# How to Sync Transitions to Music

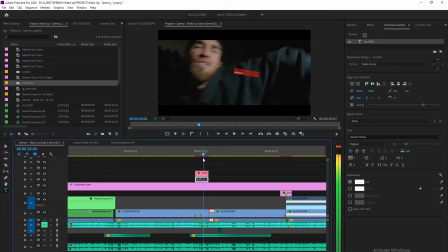4:02 And so the important part of this is to make it convincing by having the whip be right at the time that he's going to slap the camera out of the way. Now, this is kind of like a vlogging trick. I don't know. You see like vloggers do stuff like this, which is, it's just a pretty simple transition.
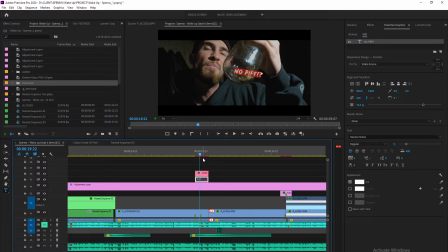4:19 You can just whip back into anything, and just as long as you're whipping the same way and you're kind of doing it from like a similar color. So here we whip into black, and then we transition out of black here as well.
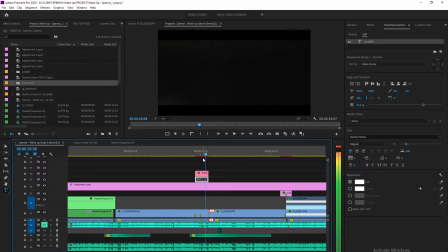4:34 So that was pretty seamless. Like I don't even know where the cut is unless I really look for it. I just used manual focus and made sure to set this as my focus point before I did the whip transition, and also knew exactly where I was going to focus here.
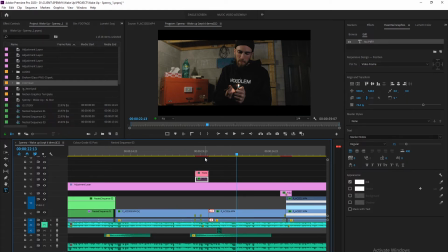4:50 I had my aperture set a little wide so I could see, so I could have him in focus in his hand, but then still not too wide because I didn't want this stuff in the background to be as in focus. It's a pretty simple concept. You just got to really follow the motion and know where you're going.
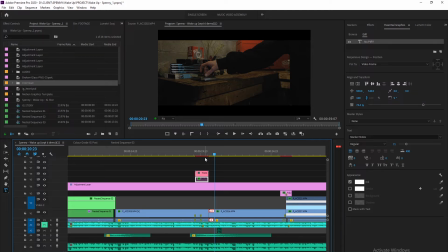5:08 So it's important to have your plan. I can't stress that enough. You will not be able to do this kind of stuff unless you really have a solid plan in place. And even though our plan was just, we planned it the day of, we still knew exactly what we were shooting,
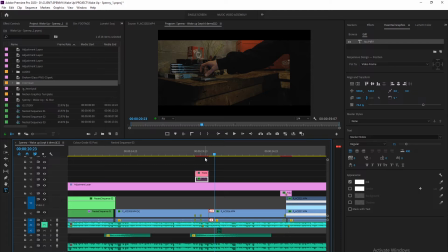5:25 when he was saying which lines, and what we needed to do to transition it from and to transition it after. So if you can plan your shoots to the point where you break it down into scenes, you have what transitions before and what transitions after,
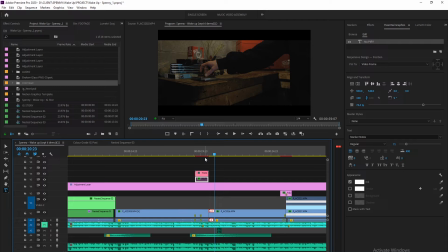5:39 you should be able to get your whole video pretty seamless if you just have those three things in mind. But yeah, here we do this, we follow the action. We knew what we were going to do as a drop.
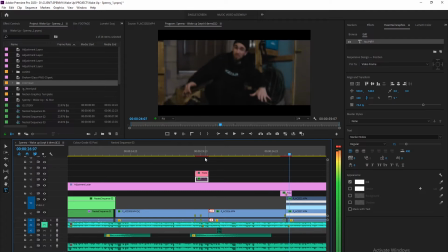5:53 So what I did here was actually add in a little transition to kind of give that motion blur and that effectiveness here.
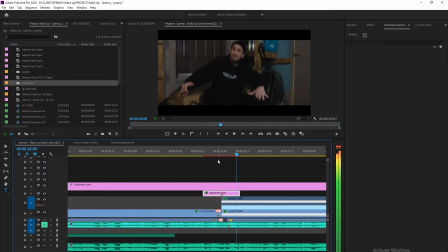6:01 And that is just a simple drop in. Again, this one was really, really tough to get perfect. We knew that exact word that he was saying, and we had to make sure we got the bounce.
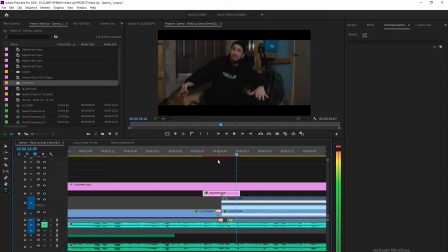6:17 Now, the way that we sort of cheated this one a little bit was knowing that he was going to bounce up and down, so I could kind of work it where I knew if I knew that he was doing that bounce, I could get a couple bounces in, and just as long as I had the down beats at the right moment, then I could make it work.
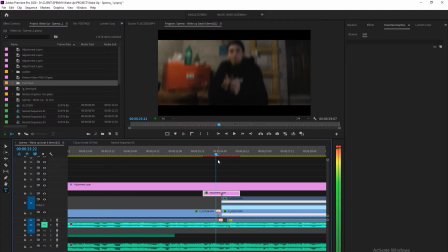6:35 And this transition here helps to make it work a little bit better. And he just slips into the downbeat and starts rapping again.
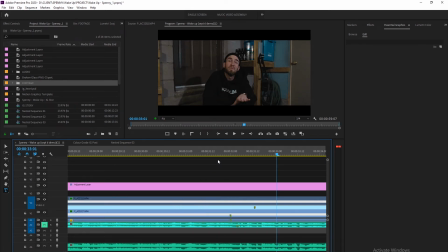6:45 Here was where we started to also run into a little bit of a time crunch. I had to go, so we had to make sure that we were getting the rest of these done. And this is the fourth scene in, so we knew we kind of had to speed it up a little bit here.
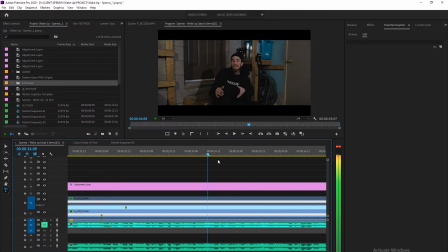7:00 And this transition, or this scene, is a little bit longer than what we would have normally liked.
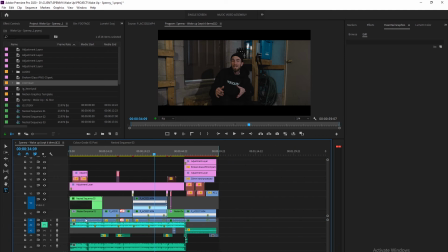7:07 We would have had, because we have scene 1, 2, 3, 4 is very long,
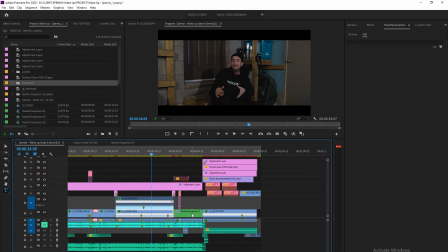7:15 but we would have liked to cut that up into 2 before we had the next scene come in.
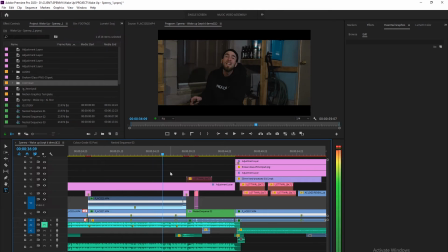7:21 But this one, he says a line about a mandolin, and then opens this box and goes into black.
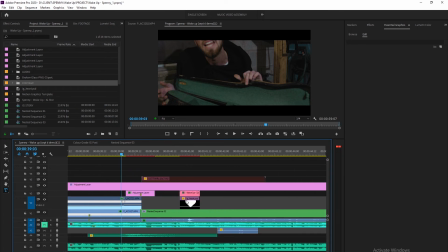7:33 So here, this one was a little bit tough, really not as seamless as I'd like, but the idea is still there. But yeah, so we knew he was going to say mandolin, and that's when the transition would take place.
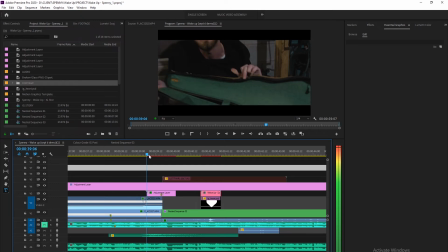7:49 So here what I did was I kind of once I cut his mouth out, I knew I could go into the mandolin, and he comes out with what he had was his phone in front of it.
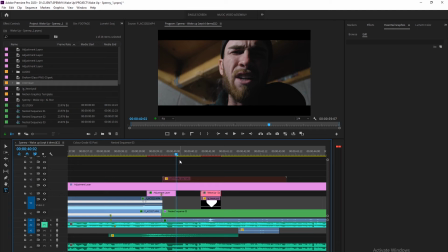8:07 A little Easter egg there to know that he was actually transitioning from his the back of his phone, because the next line's about Instagram, so I thought it was fitting. Here, have a little heart that pops up. I just kind of imitated the animation that Instagram has.
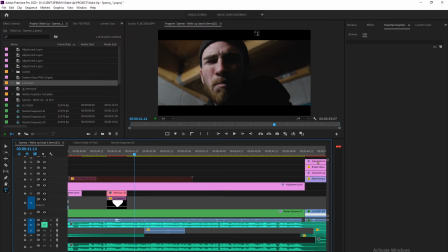8:24 So when I got this shot, what I did was focus on his face now, through this whole thing. Again, aperture a little bit out because I knew I wanted to get most of his face in focus here. I also knew what he was going to be doing is grabbing the camera here
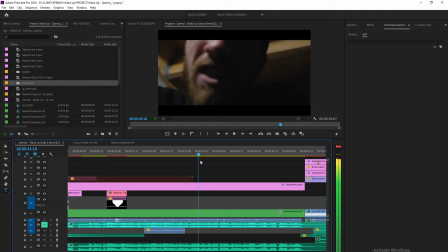8:44 and kind of shakes it around, and I knew it was going to be okay if it was blurry. You still knew it was his face, and you kind of knew what he was doing.
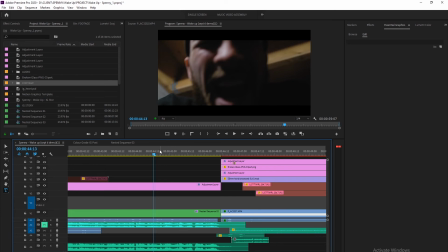8:53 The whole line is about your cameraman, so there. And then all he does is just throw it to the ground.
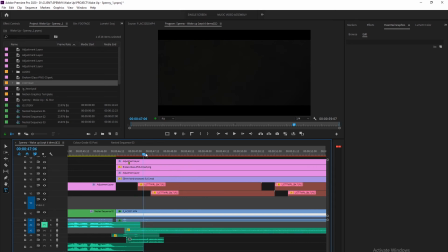9:04 Where I cut it to a new scene, I just sort of held it at the bottom.
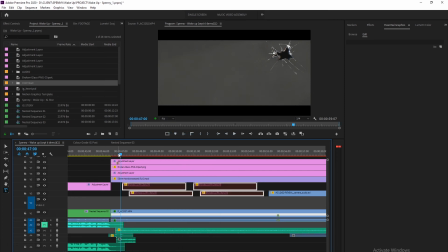9:11 Sorry, I've lost these things here, so I'm just going to erase them. So I held it near the floor, and then we just waited to get to the next scene. I wasn't too concerned about him being in focus here because I knew this was what I was going to do,
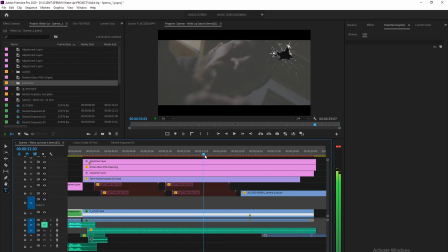9:24 was add like a little broken glass thing and, a few like grain overlays.
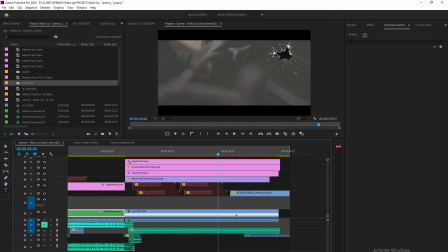9:30 Yeah, so we just kind of pointed it down, and here, if you look, this is the music track that we were using. There's actually more music here, but I knew I was just going to end it there, so we made sure that we had it right to where we wanted to end it.
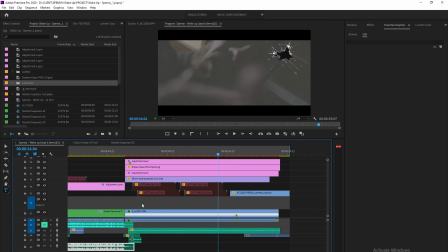9:48 And then to do that in post was I just cut out the space in between.
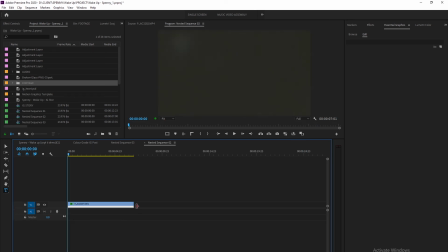9:53 So right here, if
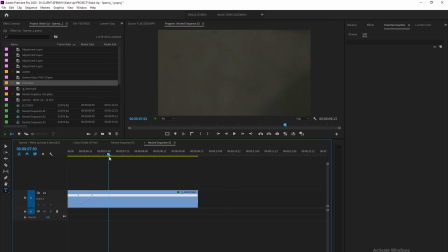9:57 you see, we have it going to the ground, and then he lifts it back up. But I was able to cut out the space and speed up what I needed to, so I was able to speed up the fall, because he obviously didn't drop my camera for real.
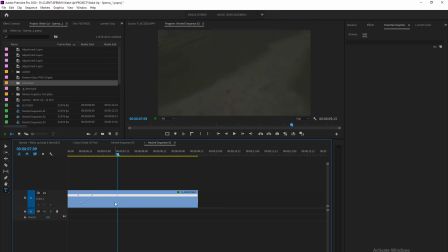10:17 And then I just knew where to pick it up, and I think it's right about here where I could kind of get away with picking it up.
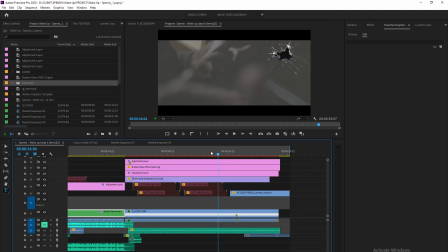10:25 So that space in between was cut out. And yeah, pretty simple.
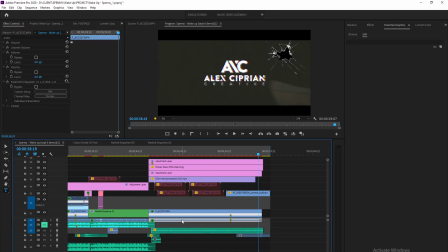10:32 Yeah, then we just cut to the camera audio,
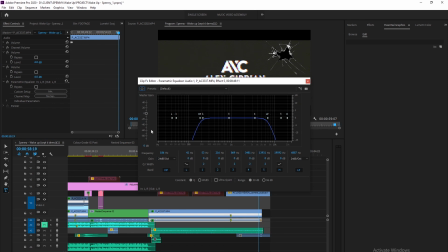10:34 where I just put an equalizer on it to kind of make it sound like a radio or whatever, like take out the highs and the lows.
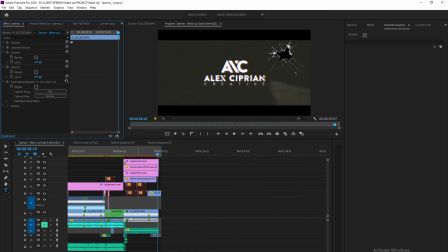10:42 And that kind of gave it more of an old-timey broken radio effect thing.
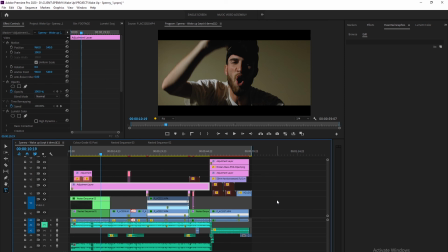10:48 Yeah, and that's all I did for the transitions here. And like I said before, it really just comes down to planning. Plan your transition before and your transition after. And make sure you know what you're shooting in that scene, and just follow the action. So you set your focus points, you make sure that you know the choreography, and you do it.
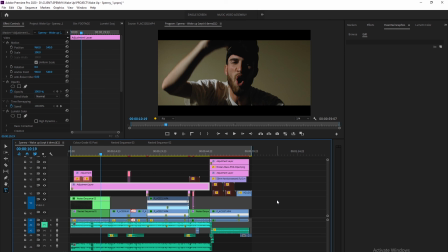11:07 You test it out a couple times, and then you hit record. You don't have to spend all this memory card space just recording over and over and over again. If you can fake as much as you can, rehearse it, choreograph it, make sure you know what you're shooting, the transition in, the transition out, and you're good.
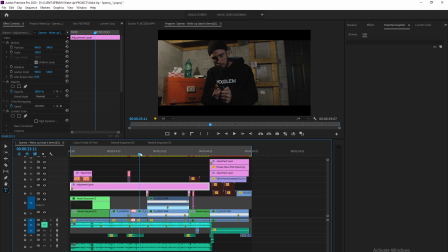11:24 You're golden. You have the whole thing. I recommend playing the song with it so you can lip sync at the same time, and you just make sure you got your plan. So that's it. Hey guys, thank you so much for watching. I really hope you got some value out of this. Please comment below some of your ideas and how you use these in-camera transitions in your music videos. Also, like and subscribe, and I'll catch you in the next one.